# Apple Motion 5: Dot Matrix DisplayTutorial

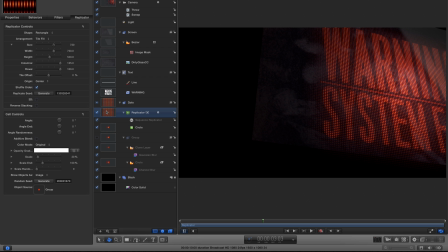(12:10)
We'll also need to add a fade behavior to the replicator. So command 2 for the library. Let's come to basic motion, fade in, fade out. Add that to the replicator. Let's come to the first frames. You can see what's happening here.
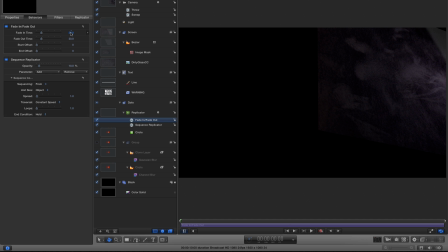(12:26)
F2 for the fade controls. Let's set a fade in time of 12. And that's just going to help to fade in the text, make it look as though it's scrambling on.
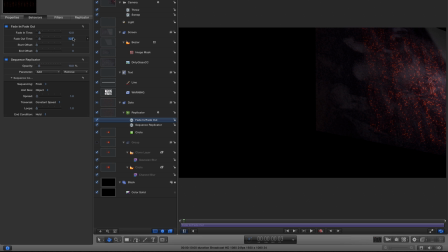(12:42)
And I'm going to set a fade out time of 12. And then I'm also going to take this sequence replicator and duplicate it. And then I'm going to move it all the way to the end of the timeline.
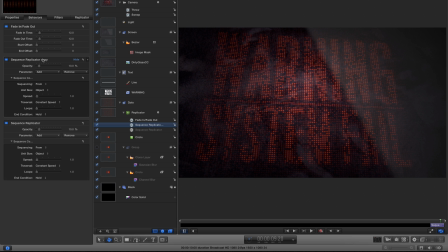(12:55)
And then this copy, sequence replicator copy, I'm going to just change the sequencing to 2. And that's going to take it out the other way. And we've achieved that just by changing the sequencing direction.
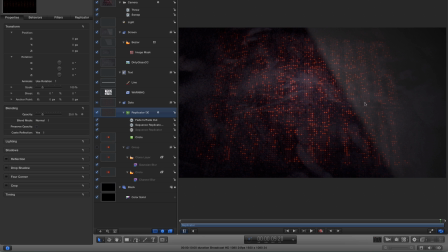(13:13)
So next, what I'd like to do is to get the text to pulse like it's flashing out a warning.
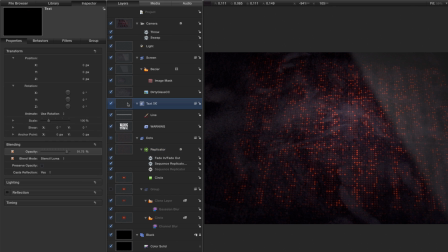(13:18)
So in this case, I'm going to come to the text group, and I'm going to come to the library, command 2, come to behaviors, and I will look for parameter, and I will look for oscillate,
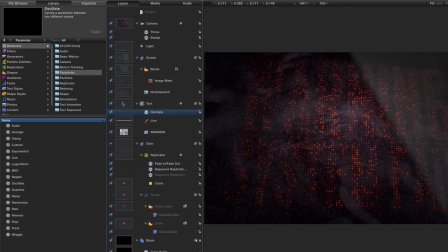(13:32)
and I will drag it onto that text group. Then I will hit F2 to come to the behavior controls. Here under apply to, I'm going to look for properties, blending opacity,
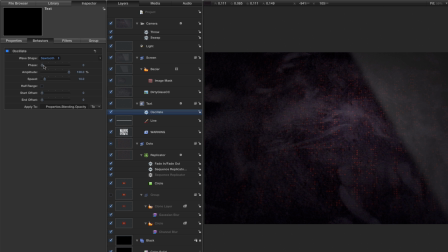(13:46)
and under the wave shape, I'm going to select sawtooth, and under the speed, I'm going to select 60. And I also want to get it to start and end slightly offset.
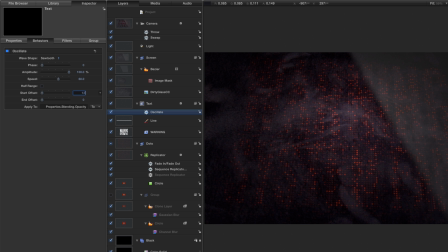(14:01)
So I'm going to enter a start offset value of 12 frames, and an end offset value of 12 frames.
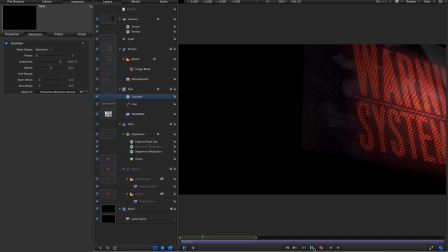(14:07)
Let's have a quick RAM preview of that, and we get something that looks a bit like this. So that's not looking too bad. Finally, I'd like to look at some depth of field blurring on the camera.
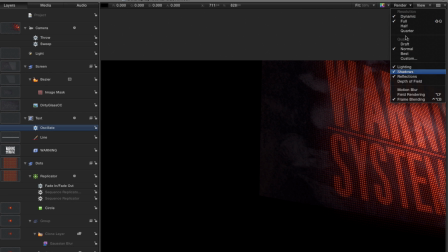(14:21)
So I'm going to turn on depth of field in the render settings,
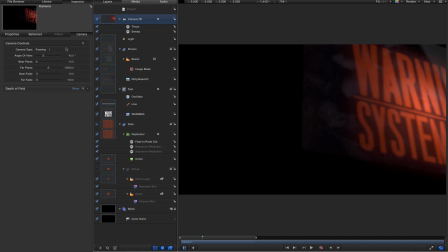(14:25)
and I'm going to come to the camera and the camera controls here, and I'm going to show the depth of field controls here.
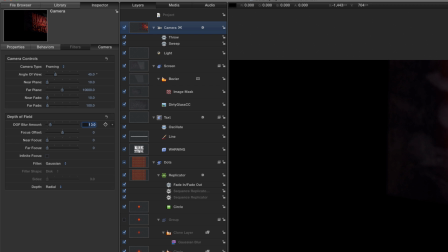(14:34)
I'm going to set the depth of field blur amount to 100, and the near focus I'm going to set to 1200.
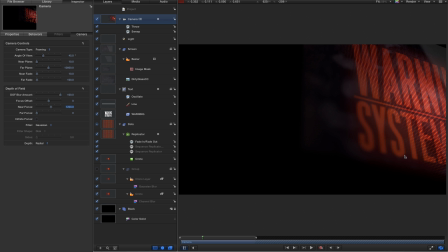(14:46)
And you can see how that's starting to work. I'm getting this nice blurring in the foreground. But what I want to do is to keyframe the focus,
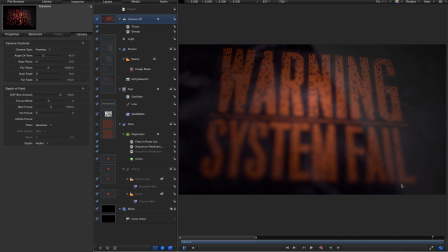(14:57)
because as you can see at the end here, we've drifted out of focus because of the camera movement.
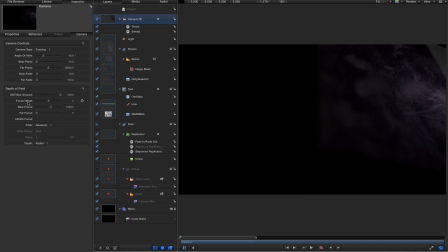(15:01)
So I'm going to come to my first frame, and what I'm going to do is keyframe the focus offset.
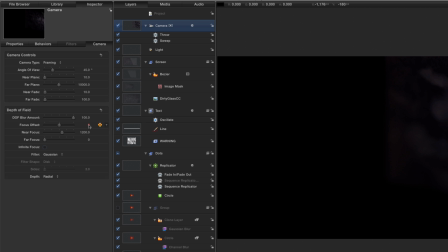(15:07)
So at the first frame, I'm going to click the keyframe button, set a focus offset value of 100,
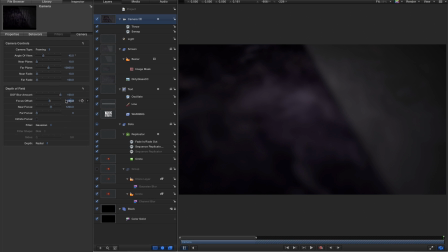(15:14)
and then I'm going to come to the end of the project and set a keyframe value of
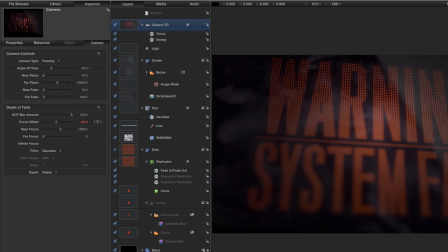(15:20)
-100. And that will just rack focus to keep everything more or less in focus with just a sort of shallow depth of field,
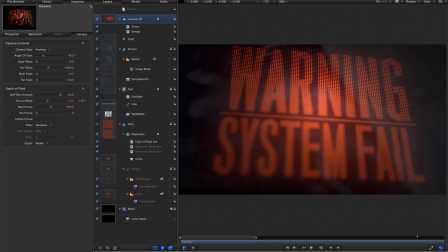(15:28)
which is quite a nice looking result. So finally, I'd like to point out that because this is a replicator, we can jump in and make some changes to the look of the scene very easily.
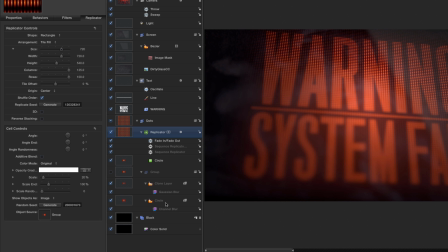(15:42)
If we come down to the circle, if you remember, it's down here in this group that was the source for the replicator cell, we can just simply change the color of it as we'd like.
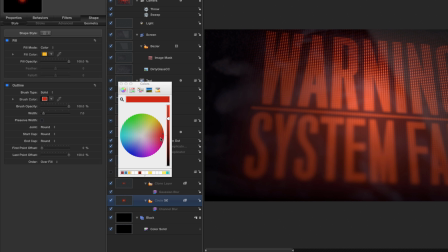(15:54)
So I can click on the outline color, change that, and click on the fill color, change that, and we get something that looks very different.
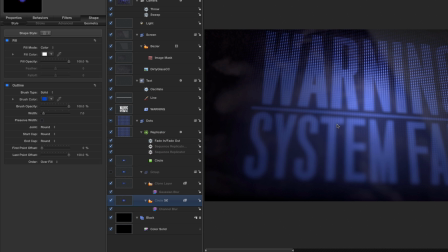(16:05)
And similarly, we can come to the replicator itself, and we can very easily adjust the display itself by adjusting the columns and rows.